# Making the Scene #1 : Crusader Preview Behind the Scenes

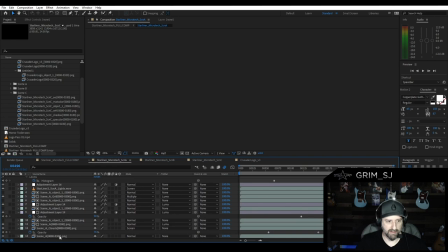essentially raw CG, as I like to call it. So I'm going to kind of solo that here.
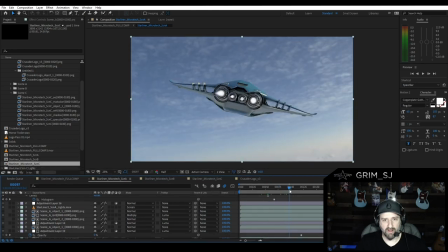So this is a raw shot from that first scene.
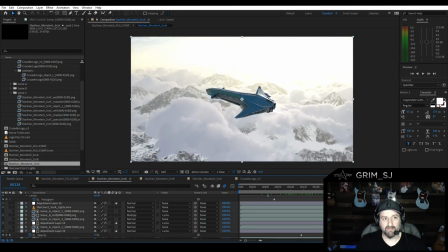And you can see it looks pretty good, but looks quite a bit different from our original finished scene.
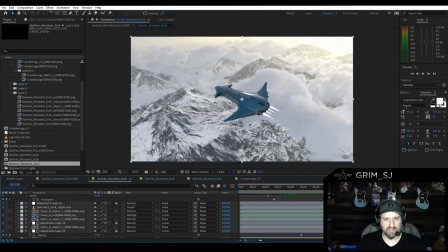This one looks a lot more CG. There's a lot less light play going on.
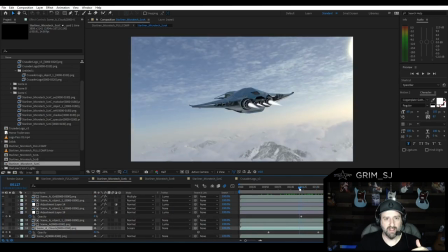So the first thing I knew I wanted to do is add some more cloud cover especially up in this area so I rendered out a cloud pass put
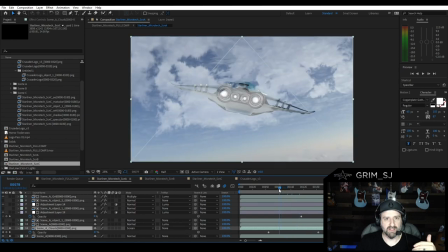that in boom you can see that here so you can see these clouds kind of move but you can see these clouds since they're over
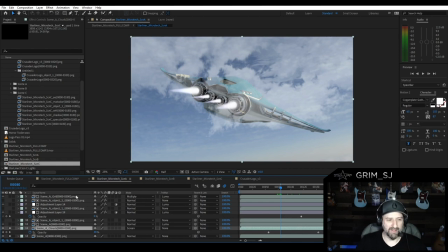top of my ship render that's a problem the clouds are now overlapping the ship so I have to now bring in my ship again but cut it out to where it can fit over top of here while still seeing the clouds so that's what this is okay so again it's more like sandwich
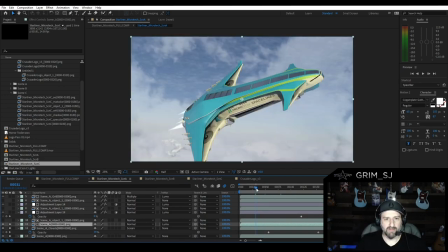slices right so here's my ship it's flying through the clouds coming along
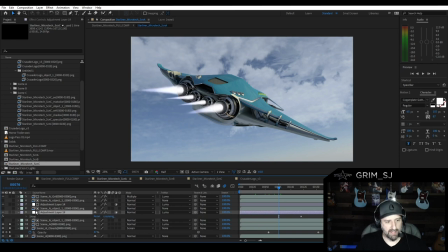the next thing i wanted to do was add a bit of shine and that shine comes into play
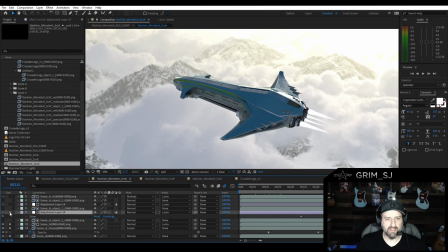here we had such a strong light source over here that I wanted to get some shine coming over top of the ship.
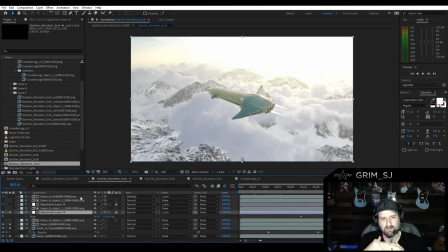And I want it to be kind of extreme. And it looks a little weird here, but as we continue to sandwich stuff on top of this scene, it's going to start looking more and more right. Okay, the next thing we did was we did the levels adjustment. So this was where we adjust the whites and the blacks of a scene and kind of get that contrast set.
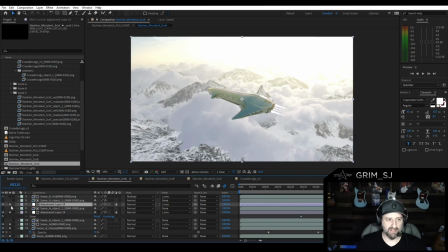So I'll turn that on and you'll see the change. Boom. It's very subtle, and it's mostly just on the detail areas of the ship. So it wasn't too easy to see, but whatever. You get the idea.
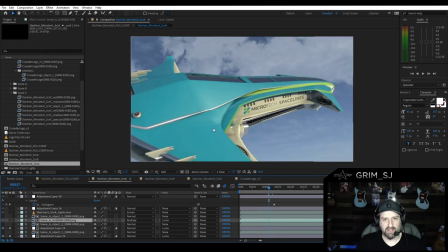So another issue here was I thought the ship was a little too clean and perfect right here, so I wanted to add some grit. So if I turn this layer on, you can see how it adds kind of some grit to this.
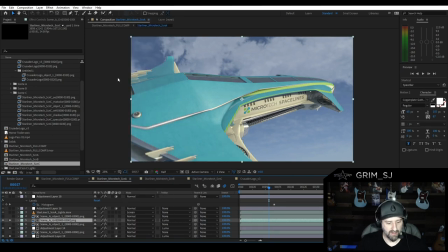if I was to turn this all the way up for example you can kind of see what this is that's what it is
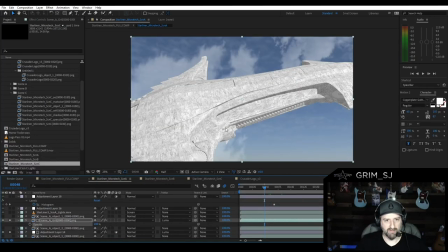it's just a grit pass very simple very easily put together I didn't spend much time on it
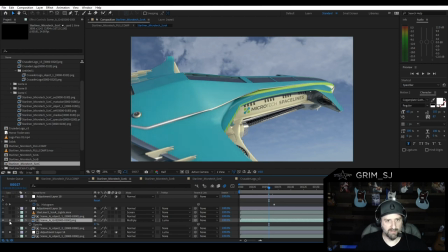but when you composite in the right way it gives the ship just a little less perfect sheen kind of going on.
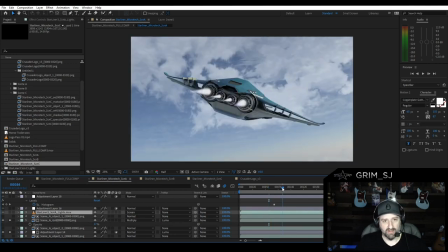The next thing I had to do was this, you can kind of see it here,
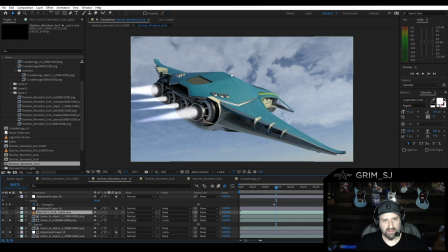our engine lights, our little lights on top of the ship here, these are not activated yet. And that's because I do those as a post process, as essentially a separate pass and layer. So again, I have that added control. So I'm going to turn on the lights. Boom, you can kind of see the lights here.
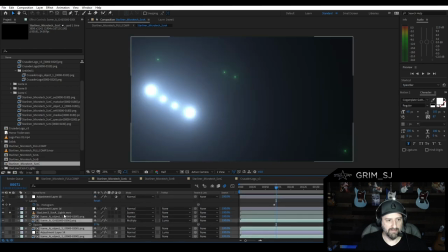Now, the funny thing is if I just solo the lights, you can kind of see, let me render that out, you can kind of see how that plays out.
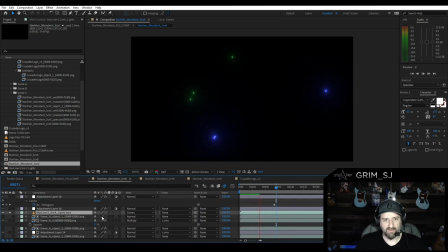Here's our starliner taking off. You see it's like running lights and it's taxi lights and all that.
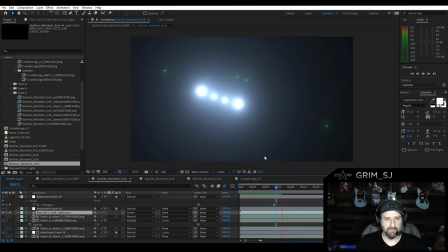Comes around. Main engine lights come into play as our camera continues to circle.
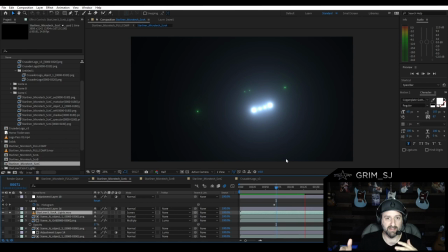So this light animation is actually utilizing all of our 3D data, our camera move, our ship move, and all that.
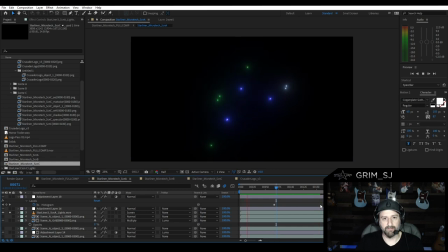So if I kind of play this real quick, I'm going to see that play out.
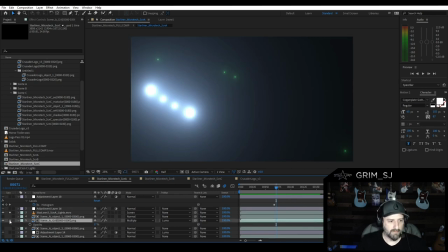Okay, pretty cool. Let me re-solo some of these so we can kind of build our scene back up again.
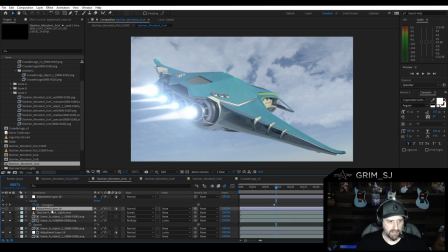Boom. Okay, so here we are. We've got our running lights. The next thing I wanted to do was do an optical flare.
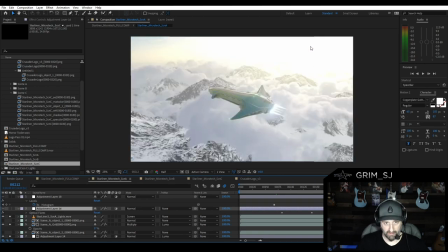And that flare really comes into play here. We had such a strong light source. Again, I wanted more light kind of hitting this. So turn on the optical flare. Boom. You can see it's just a little bit of added wash. And then last but not least, another levels adjustment over the entire scene.
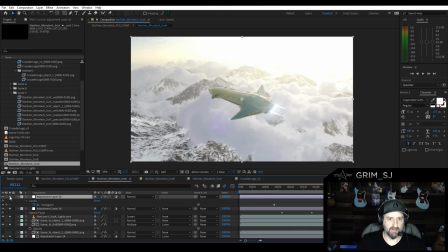Boom. Kind of see how it just adds a little bit more contrast back into the scene. And that is our full scene one put together.
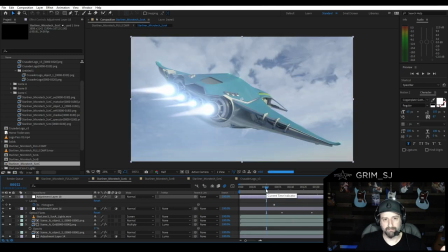Okay.
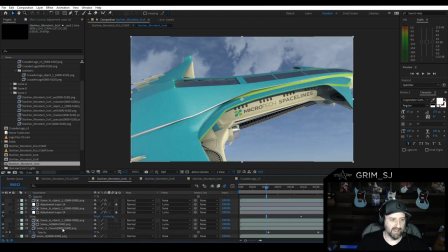Obviously, sound effects and other things would come into play.
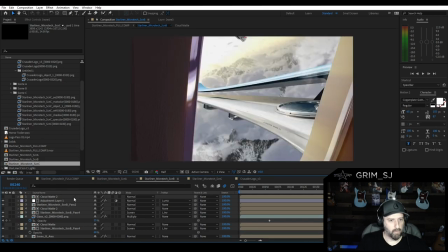Now, with scene B, which is this scene, let's walk through that for a minute.
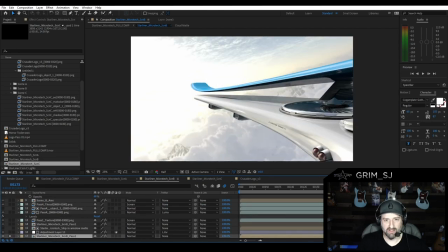So, again, we start with pass one, which is just this. Okay. Start with pass one. next thing I did was add a levels adjustment to it okay this just gave us a lot more contrast made
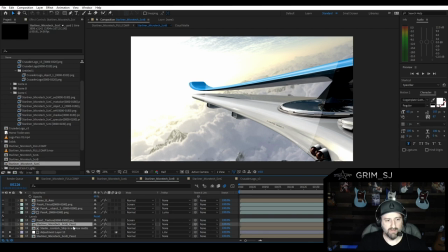things not as blown out next thing we did was we want wanted to bring in let me some essentially a blur layer to blur these fans I'm not going to turn that on real quick you won't really be able to see the difference, but it's there.
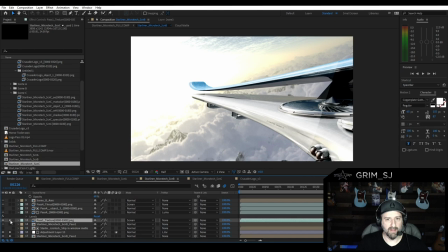The next thing I did was I needed to add a little bit of grit texture to this ship because, again, it was too perfect. So if you notice, I'll turn that off and on. Next thing I added was the star lifter, I believe.
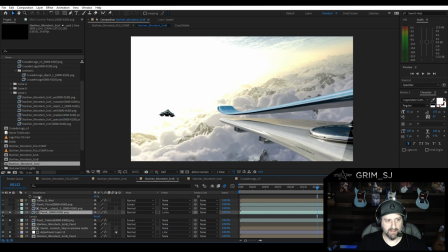So I'll turn that on. There it is. So I put the star lifter in the scene.
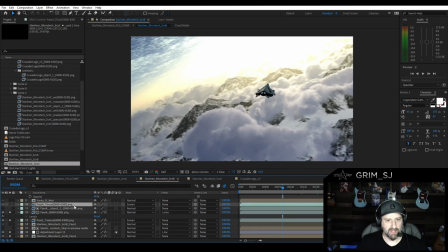then the next thing after that was um i needed to add the start lifters thrust back in there so this will be a subtle effect here but you
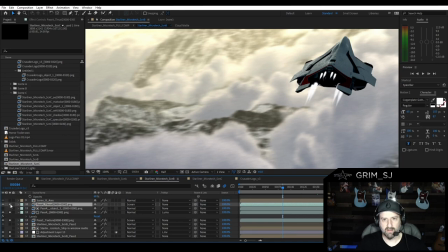should see it boom kind of see the thrust come back on
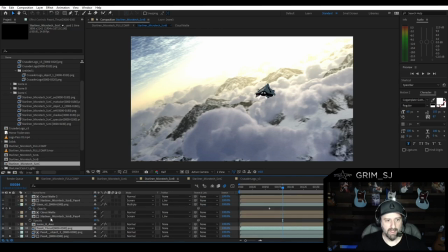again that was a separate pass um i think the next thing i added
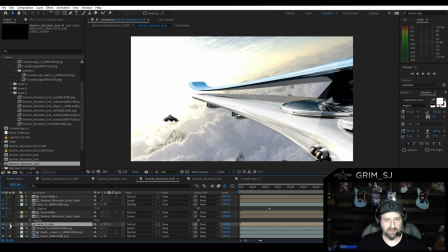was the aries that was pass five so we add that in there's the aries again simple placeholder for now but But the Aries is going to have a really cool scene in the cinema. Then we added the cab, the whole, you know, the window inside the cabin pass, which is this.
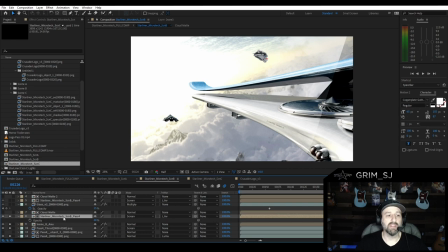Actually, no, what is that? That is, I'm sorry, no, this is our clouds. Yes, we added clouds in here.
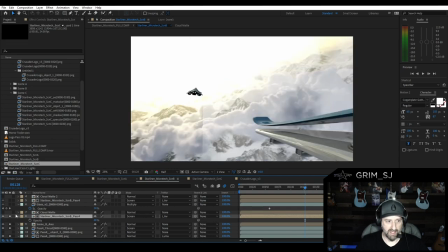So that's what you're seeing here was additional clouds we wanted to add, not the cabin. So you can see I can kind of add those on. Now, you notice they're only adding right here. and that's because I'm using a mat for our window.
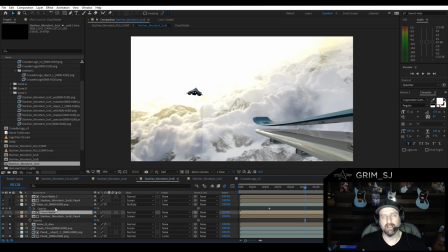Okay, that's our black and white mat for the window. A mat allows us to cut things out and see things in certain areas and not see them in others. So we got our clouds in there. The next thing I wanted to add was I needed to add some glass, right?
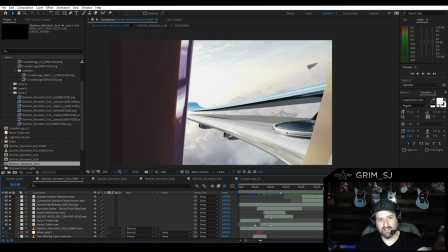If you go back to the full cinematic, you can kind of see how the glass has a little bit of a dirtiness to it.
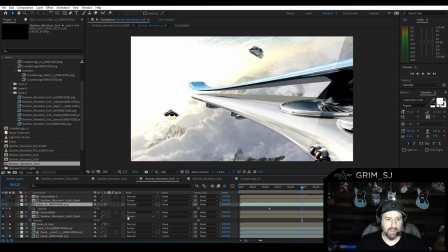And that was essentially to make it feel like there was glass there. So I added the glass in right there.
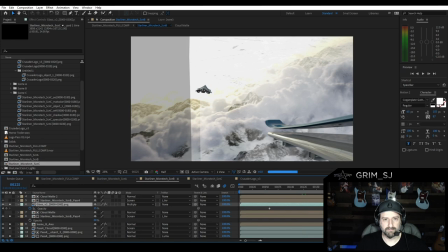There's our glass pass. I'll toggle that again back here.
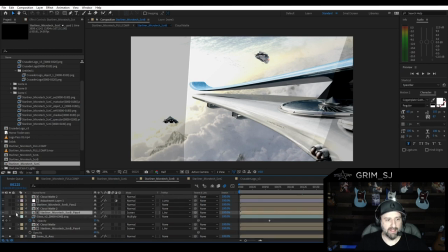Again, right there. Then I added a little bit more cloud overlay. And then I added the window and cabin, as we talked about before, pass two, which is right here.
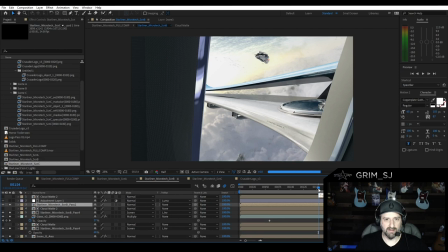And you'll notice that kind of hides some things. So now our scene is starting to resemble what you saw in that preview.
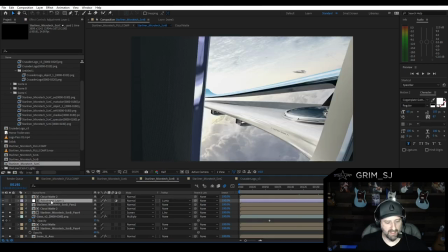Okay. And then I ended up doing a shine mat again,
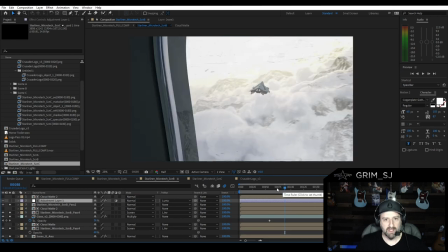mainly on the windows, because when we're looking out here, we get this bright, warm light. It didn't feel like these windows are really being affected by that warm light in any way.
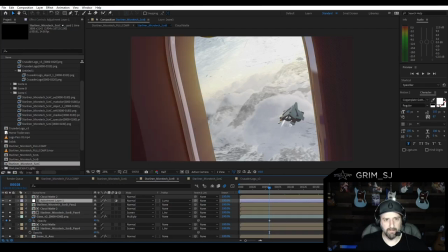It felt a little static, so we added a shine to it, which gave us kind of a warm glow coming in that window. So that warm glow is kind of simulating our light source out there.
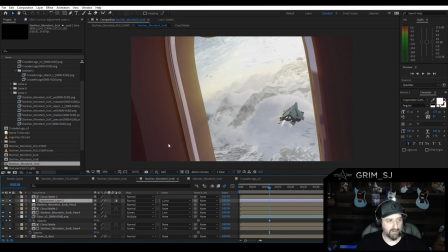Now, we could have took this much further. But again, it's knowing how far to take a scene before you stop, right?
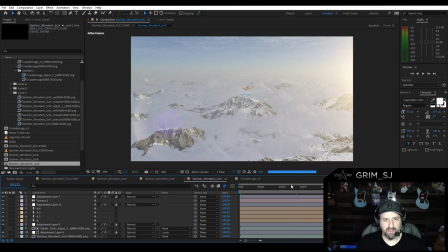Scene 3 was pretty simple, so we won't go through that.